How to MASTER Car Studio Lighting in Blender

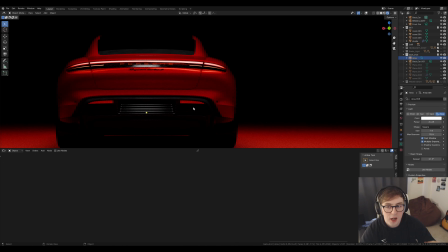736s
This, I think when you're using area lights and it's for objects which aren't just like a pure metallic mirror, it's really useful to use a spread because you get sort of a hard light on diffuse surfaces, but obviously on a glossy surface it doesn't work as good.
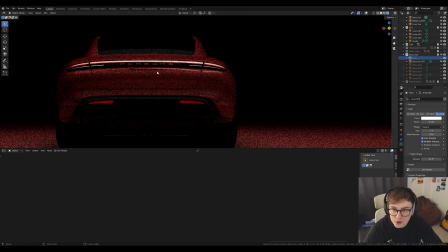755s
So I used a low spread of 60 on that, and it's just highlighting the glass and also this back bumper.
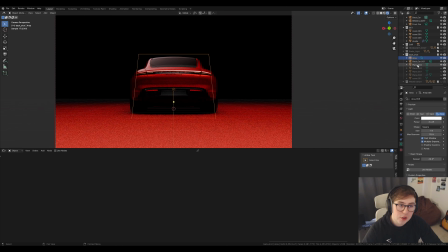765s
And then I used another one of these planes, so I'll show you the material view.
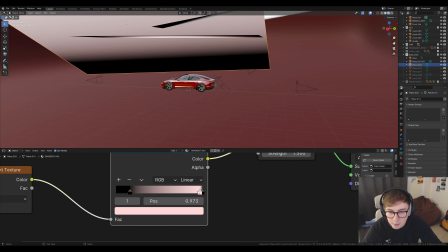772s
Just another one of these, and in the color ramp this time I've actually not got it white, I've got it sort of pink,
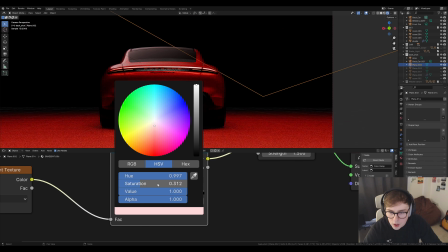780s
because when I had it pure white I just thought that was a bit too harsh
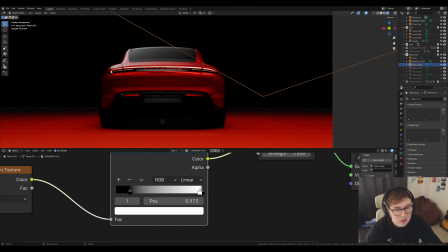786s
and it looked a bit sort of sterile, but adding that little bit of pink into it, I just felt like it sat a lot better.
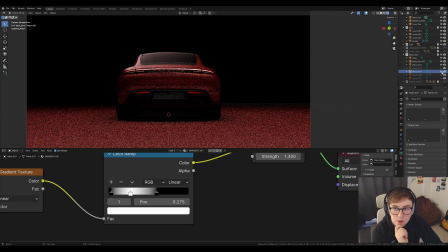799s
Let's skip that one for now. This one, I'm pretty sure this was a composite, so you can see here it's creating a shadow here, but I didn't want that, but I really wanted this sort of highlight here. So what I did was
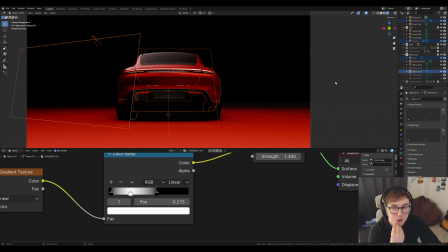816s
just render out a version of this image just with this plane active, and then I just pasted that on.
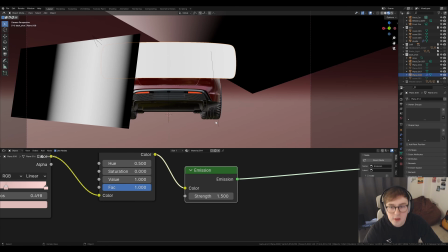825s
This one is another gradient light, I believe.
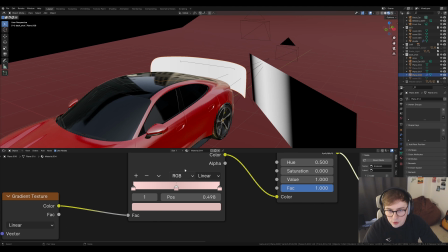830s
Yeah, and this one is just all white, and
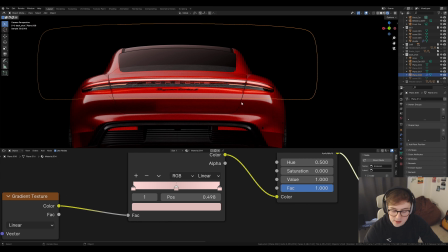837s
it's just creating this effect here. And you may be wondering, well, why did you do that?
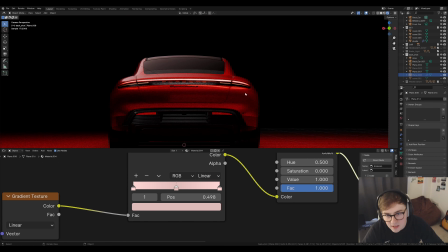842s
The car is looking nice. It is, but it looks too matte at the moment. So if I turn it on, when at first glance you're like, yeah, that's glossy. But without it, you may still be sort of and ahhing.
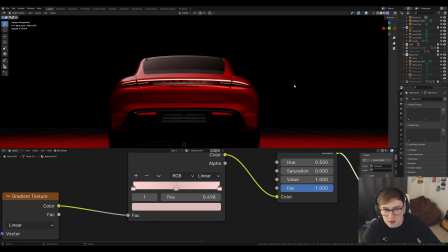859s
And also without it just makes the car look really fat. But with it, it adds that shape to the car.
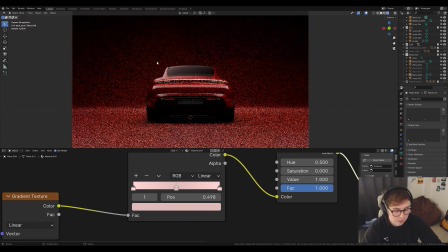868s
And then a final light was just to get that background so it separates the car, and I also get that pulse.
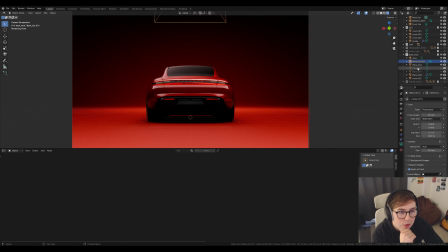878s
Now, for this plane here,
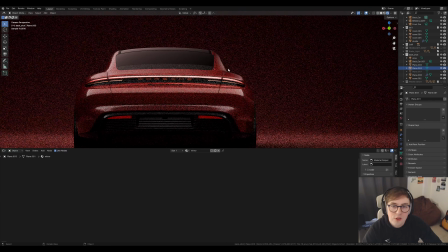881s
you can see that I'm getting some lighting on here on the car.
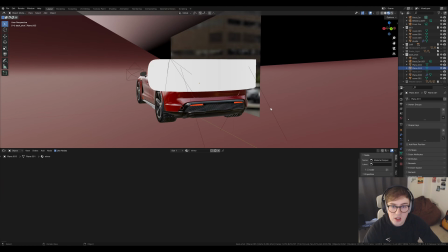888s
However, this isn't even a light. This is just a mirror.
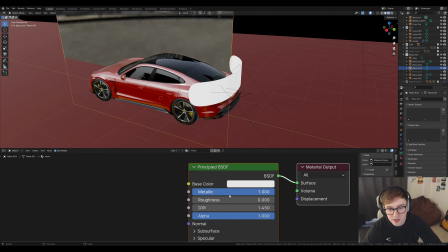892s
So a mirror is basically 100%, well, zero roughness, all the way metallic,
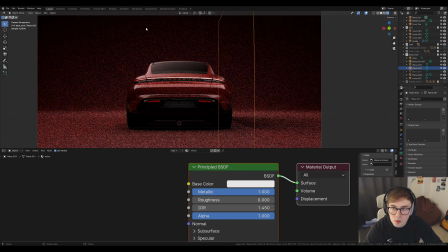900s
and it's literally just reflecting this top light up here into there and then bouncing the light. So, like in photography studios, a lot of the times, instead of just adding another light,
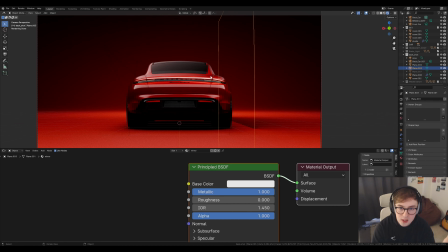916s
when studio lights are quite expensive, so you just get a mirror and it will bounce that gradient or light, whatever, back onto your object. So it's a quick hack. Instead of adding another light, it just lets you control it, and it's kind of realistic.
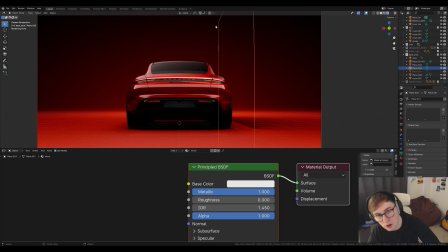933s
Obviously, you wouldn't have a full size car mirror, but in terms of like how that lighting would react is quite cool. I'm not sure if that would increase render times because obviously the light's bouncing off that mirror onto the object,
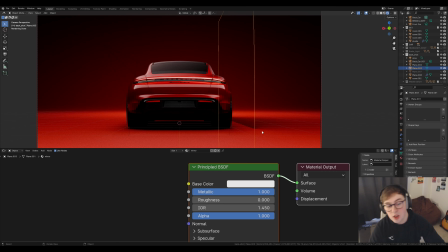950s
so that's more light rays, but who knows. But yeah, that's the back shot.
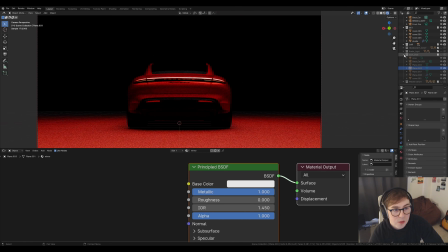956s
Quite simple again. Now the brake light is a bit different.
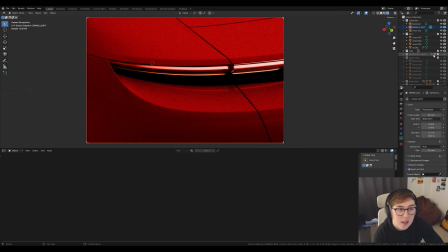964s
So this is the brake light, and if I turn it on, see, this is what I did.
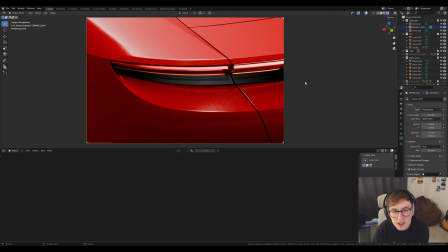972s
And again, these shots were to mainly just highlight the materials that I've made that I'm going to use on all my future car shots.